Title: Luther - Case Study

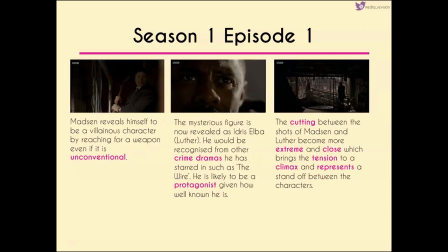You could also bring that into setting as well if you're asked about that. Now Madsen shows himself to be a villainous character here by reaching for a weapon. It is an unconventional weapon so I suppose it shows or foreshadows the fact that
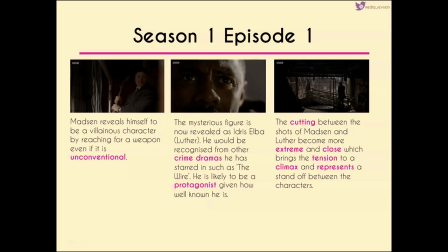he's not going to win this but it does sort of place him in that villainous aspect. We then finally have our mysterious figure revealed. Idris Elba finally appears on our screen so we have the sort of titular character Luther being shown here but also Idris Elba is
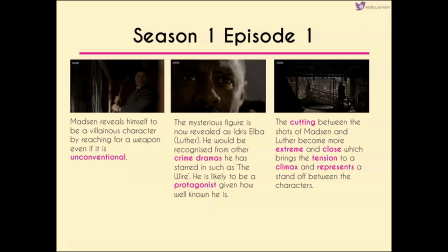well known from other crime dramas so one of the first things that he starred in was The Wire which was an American crime drama so he's likely to be known not only in the UK but on BBC America as well and so we start to think okay well if this guy is this big
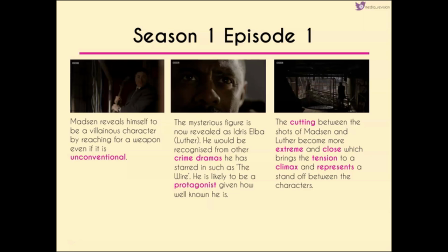actor he's likely to be our protagonist our main character and so we start to associate him with Luther's name even before we've heard it. Now the cutting between the shots of Madsen and Luther become quite extreme so we go to extreme close-ups we get the two of them becoming
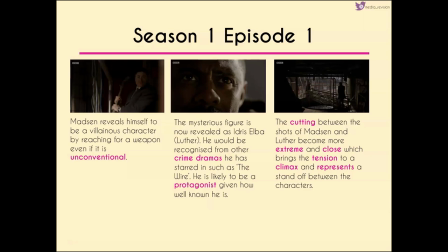closer together so we get this climactic moment where they're both in the same frame in the same place and we are waiting for this showdown.
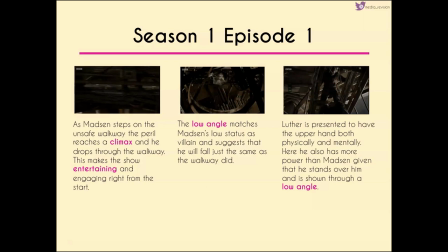As Madsen steps out onto the unsafe walkway again we have a sense of climax because what the audience knew was going to happen actually happens he drops through the walkway this is one of the ways that the show is entertaining so linking this to bloomler and cats it's engaging right from the start
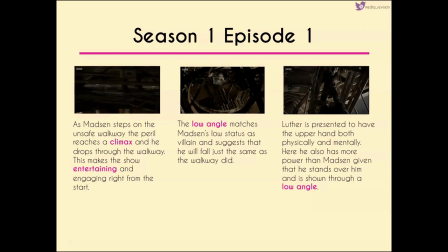we have that same low angle matching madsen's low status here but also suggesting that he's going to fall just the same way as the walkway did because it's literally the same shot luther is in this third shot here presented to have both the upper hand physically and mentally.
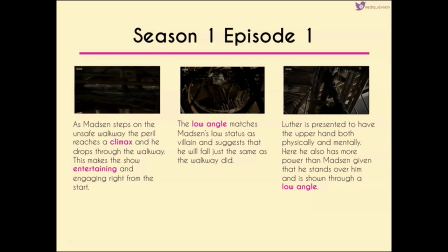He's also got more power because he stands over him and the low angle makes him seem more powerful and more dominant.
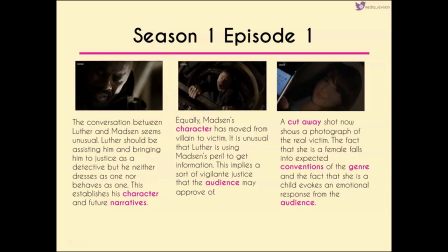The conversation between Luther and Madsen though is very unusual. We know that as a police officer Luther should be assisting him, bringing him to justice, but he's not dressed like a detective and he doesn't behave like one. So we've got his character being established right from the start which is going to give us some more information for future narratives.
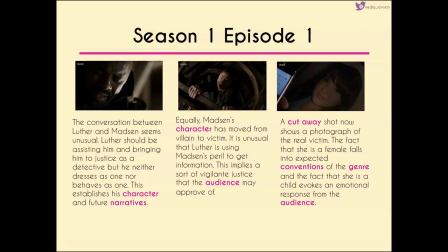Equally Madsen's character is moved from victim to villain so quite unusual in terms of our positioning of characters here. Luther is using the peril that Madsen is in very clearly here to get information so we've also got this sense of vigilante justice that the audience might well approve of.
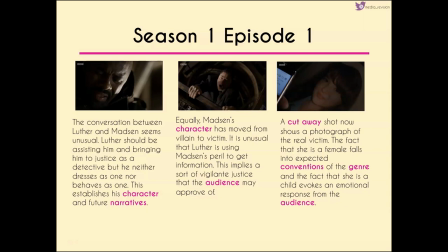However we've sort of got two pieces of action happening at the same time because we cut away now to a photograph of what we believe to be the real victim the fact that she's female falls into this sort of expected conventions for the genre and also for gender as well and also the
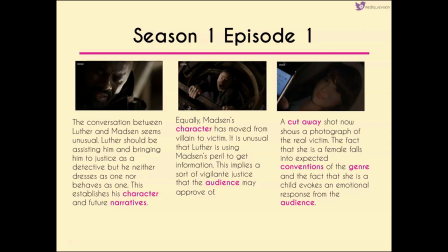fact that she seems very much like a child or is a child evokes this emotional response from the audience because there's sort of these unwritten rules that one you don't mess with women until you really don't mess with children now
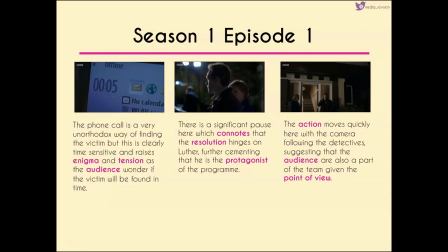the phone call is a very unorthodox way of finding the victim but again we've got this countdown or this sort of count up timer on the phone showing this time sensitive issue and showing this time sensitive case so again we're back to enigma tension suspense we have these very
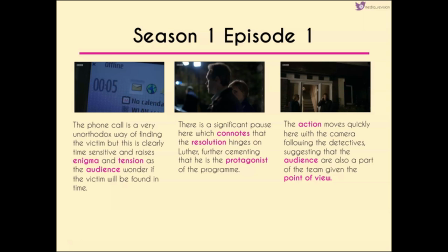small dips where we get a sort of relief from the climax before it builds right back up again so not only does this engage the audience and leave them wondering if the victim is going to be found but it also keeps us entertained all the way through.
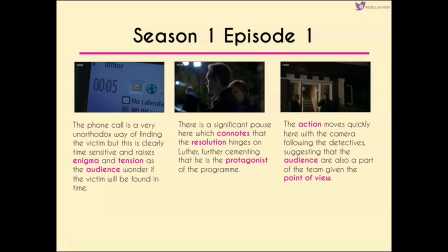Now there's a significant pause between Teller and Reed which connotes that the resolution really hinges on Luther, that they're sort of at a loss as to what's going to happen and this again tells us that he's going to be the protagonist or the main character of the show.
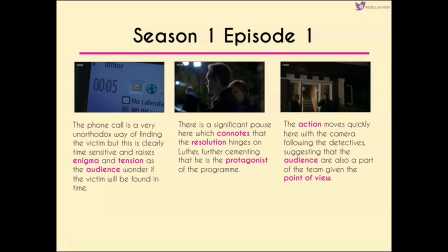As soon as they get the confirmation, the action moves very quickly, the camera follows the detectives right into the house suggesting that again we're a part of the team because we're put the camera following them as they go to
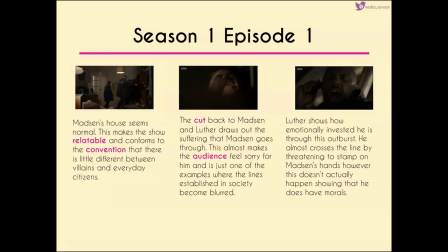save this victim interestingly though Madsen's house seems very normal so in terms of setting here we can comment on the fact that it's a relatively normal house this makes the show quite relatable but also conforms to this convention
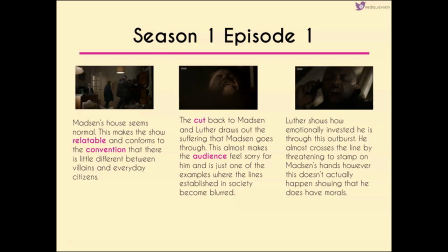that there's very little difference between villains and everyday citizens which is something that we would expect to see in the news where real crime real life crime is being reported on we cut back to Manson in the Madsen in the centre frame and Luther draws out the suffering that he's going through now
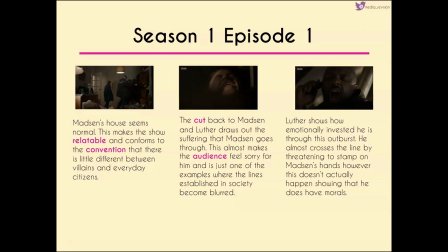this almost makes us feel sorry for him and he's a really good example of where Luther sort of blurs the lines where on the one hand we've got what's expected and established within society and where we sort of want things to go so it gives us this
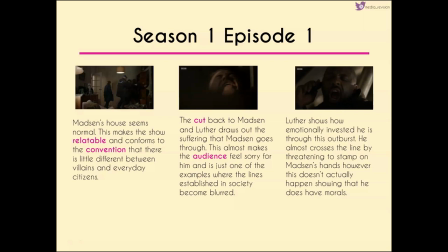sense of living I don't know vicariously through luther you know and being this non not necessarily law-abiding citizen in the final shot that we've got here luther shows how emotionally invested he is through his outburst
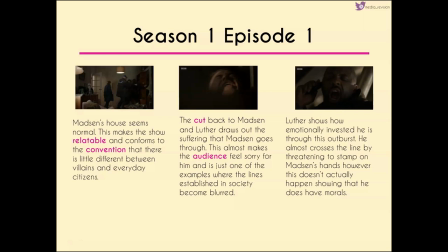he almost crosses the line here by threatening to stamp on madison's hands but he doesn't actually do this so we have this idea of foreshadowing again set up this is something that we're likely to see
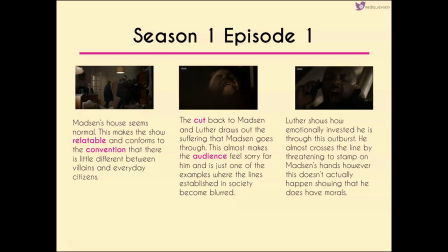from Luther throughout the show and also sort of indicating that he does have a line that he's not willing to cross.
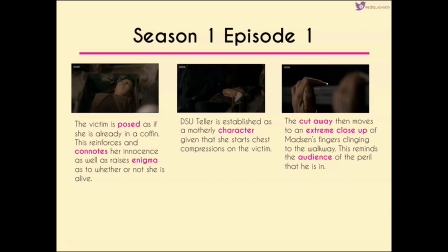Now when we find the victim she's posed as if she's sort of in a coffin so this reinforces and sort of suggests her innocence as well as raising enigma as to whether or not she's going to be alive.
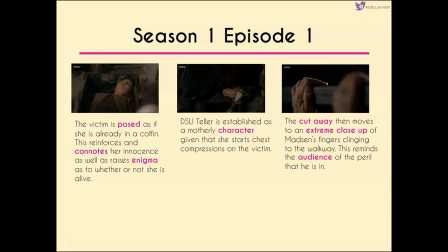Teller is then established as a sort of motherly character or motherly figure because she's the one who starts to give the chest compressions to the victim to try and bring her back to life. And we have these cutaway shots where we go back and forth from the victim to the villain to
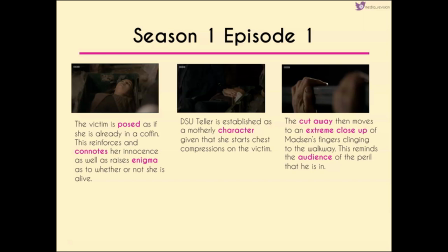again keep the tension and suspense moving and also to show that this is happening at the same time. These two different scenes are happening at the same time and are part of the same narrative. We have this extreme close-up of Madsen's fingers clinging to the walkway so again reinforcing this idea of peril that Madsen is in making us wonder what's going to happen to him.
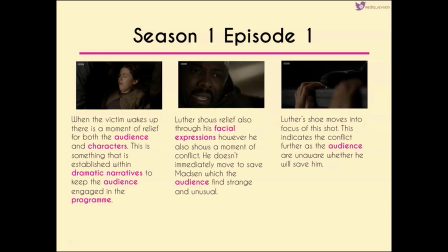When the victim wakes up though we get this moment of relief for both the audience and the characters. Now this is something that is very common for dramatic narratives to keep the audience engaged in the program and Luther we see as well also shows relief through his
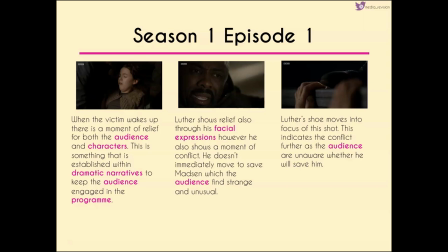facial expressions but we also get this moment of conflict because he doesn't immediately move to save Madsen which again we find unusual and we find strange and And that links to this final shot that we've got on the screen here where his shoe moves into focus.
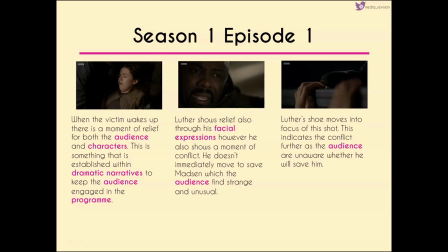So we get a visual representation of this conflict because at this point it could go either way as to whether Luther will save or whether he will sort of condemn Madsen.
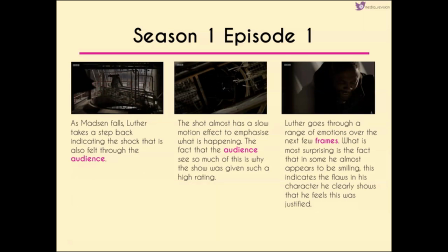Now as Madsen falls, Luther takes a step back, perhaps suggesting some sort of shock that's felt. And that's a shock that's likely to be felt for us as the audience as well. now as Madsen falls we have this sort of slow motion effect to
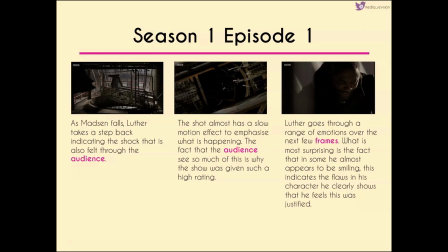emphasize what's happening and the fact that we see so much of what happens to Madsen might be why the show was given such a high rating when it was released on DVD it's certainly one of the reasons why it was shown after the watershed and comparatively
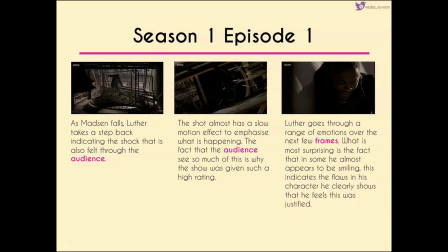this shot really isn't sort of as graphic as things get in this episode.